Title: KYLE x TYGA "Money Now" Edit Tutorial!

What's up, y'all? Jakob Owens here, and today we got something kind of special and cool.
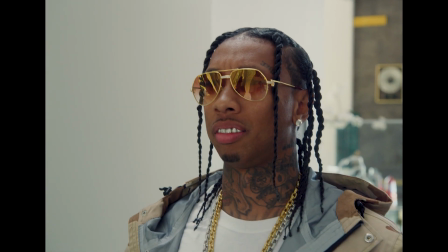0:04 So the Kyle Tyga Money Now video just dropped on YouTube.
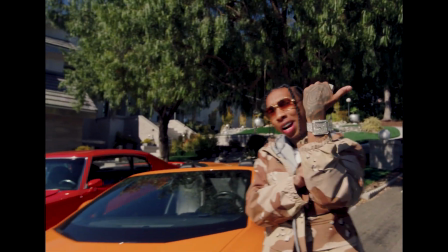0:09 In fact, it's going on right now, the live premiere on Kyle's channel. But I wanted to quickly, I haven't done this in a long time, I just kind of wanted to talk about the general concept of the video,
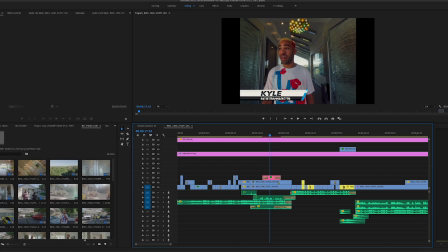0:20 maybe how it happened, and just kind of break it down and show you guys a little bit of the edits right here and why it was edited
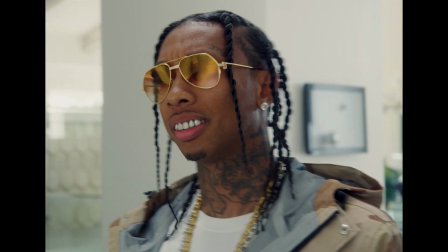0:27 the way it was. The direction behind it. I directed the video. The story was created by Kyle and myself, and I also edited and colored the video. Everything done right here. But just kind of want to talk about the idea real quick. Me and Kyle, like if you've been a long time follower of this channel, you know we've worked together since 2011, 2010 even maybe. And basically the whole idea for this video came about like the idea of rappers flexing and pretending, oh, we got money now. So taking it back to that idea of like the MTV days where you had MTV Cribs, all these rappers would show off everything they have. But the little twist on this is you think Kyle's showing off his house and all the stuff he has, but it turns out it's Tyga's house. And Tyga comes home early and, you know, Kyle has to like hide and kind of run away from him.
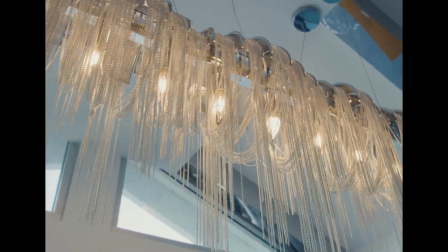1:22 And the whole time he was pretending that Tyga's house and everything that Tyga has was his stuff.
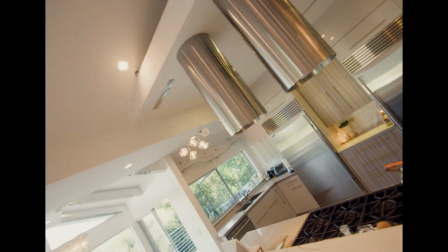1:29 So that's kind of the general concept behind the video. And so with that being said, going into the direction of how we were going to shoot it, you know,
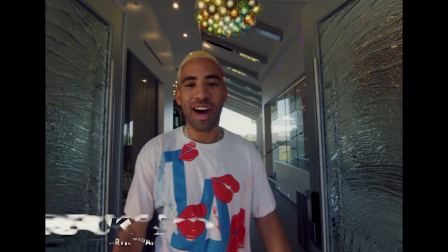1:37 I watched a couple of the old MTV Cribs episodes and just knew we had to be super wide, do a lot of just steady cam, floating, pushing through everything 24 frames a second, because if you watch it, they do these edits where it'll play the clip, then it'll play the clip back slow-mo, but the slow-mo will be choppy. And that happens when you don't have a high frame rate, shutter and frame rate for doing slow-mo.
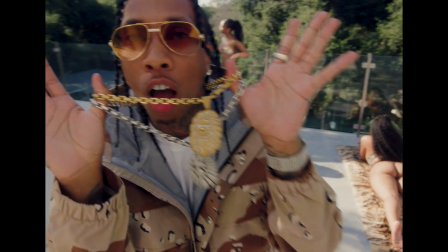2:04 So knowing going into it, everything has to be 24 frames a second. We got to shoot everything super wide on Steadicam and have a second camera angle that gets like zooming detail shots.
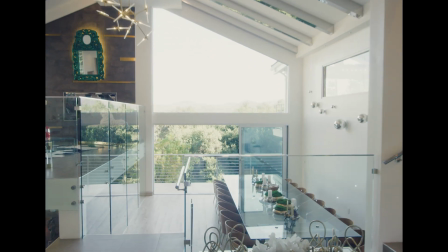2:14 Because if you watch the show, they had a lot of like zooming shots. The edits would happen, a lot of like dip, fade to black.
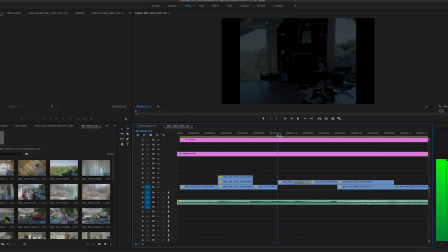2:21 So in here, you can see right here, there's like, it comes forward, dips, fade to black, closer.
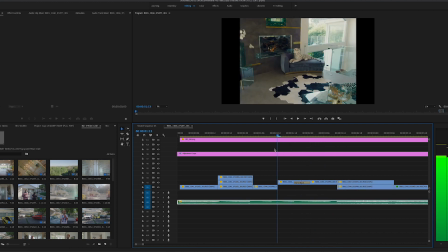2:30 They did a lot of forward, reverse.
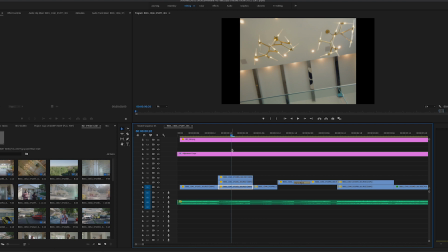2:32 So everything I did was trying to cater back to the MTV Cribs original videos and pay homage to that and make you feel like you're watching a Cribs episode, and then all of a sudden you realize it's a music video. But you have to, with that being the idea and the concept, you can't shoot it a different way, because then it doesn't feel like, oh wow, this is a Cribs episode, or I see what they're doing here. So with whatever idea you have in your mind or you're going with, you need to try and replicate not only in the way you shoot it, but the way you edit it as well.
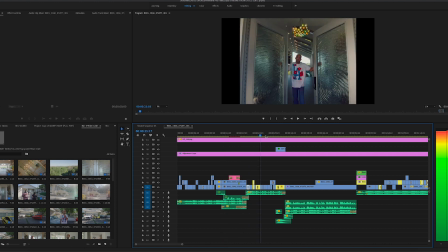3:04 And so even bringing up the old kind of similar title here,
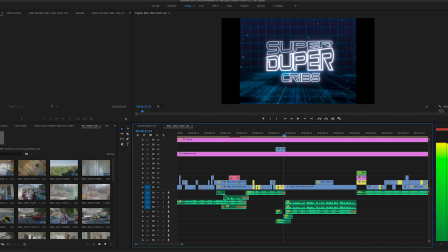3:11 had this guy Max drop this title for me, so it just kind of felt reminiscent of the old Cribs title as well.
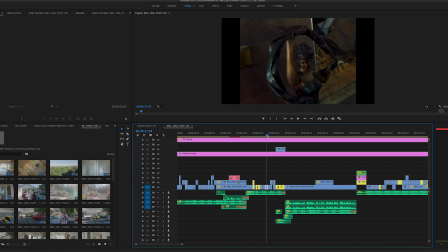3:19 And then again, finding that classic like kind of royalty-free cheesy hip-hop music for the intro. And then lastly, to tie that whole kind of piece together, and again here you can see the slow-mo version I was talking about.
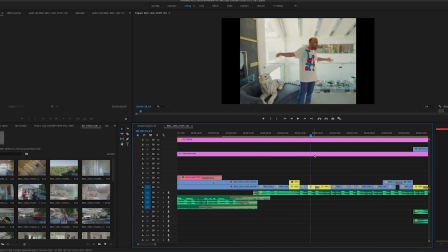3:33 So play the clip, and then it dips to black to that same clip but slow-mo, and then you see, because we don't have we're not shooting in a high frame rate or shutter, you have that motion blur.
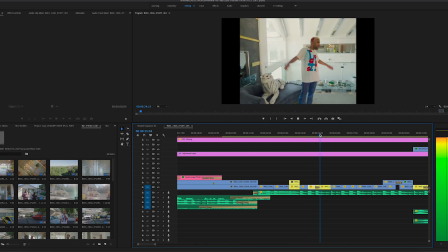3:47 So that was just, a big part of it. And then the last thing that tied all together was our Tropic Color aspect ratio mats.
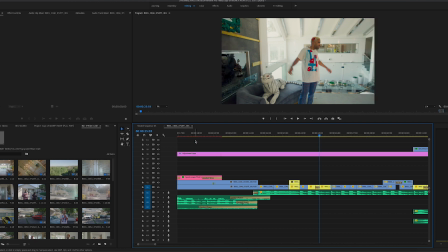3:54 Everything back then was 4:3. So having this aspect ratio to bring the square format in back to what it was.
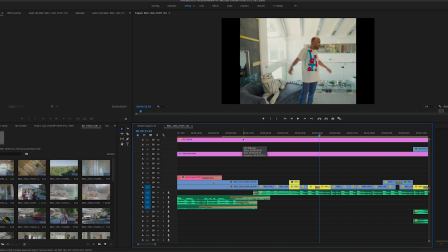4:02 We shot everything kind of with frame guides on the camera, so we knew what we were framing up.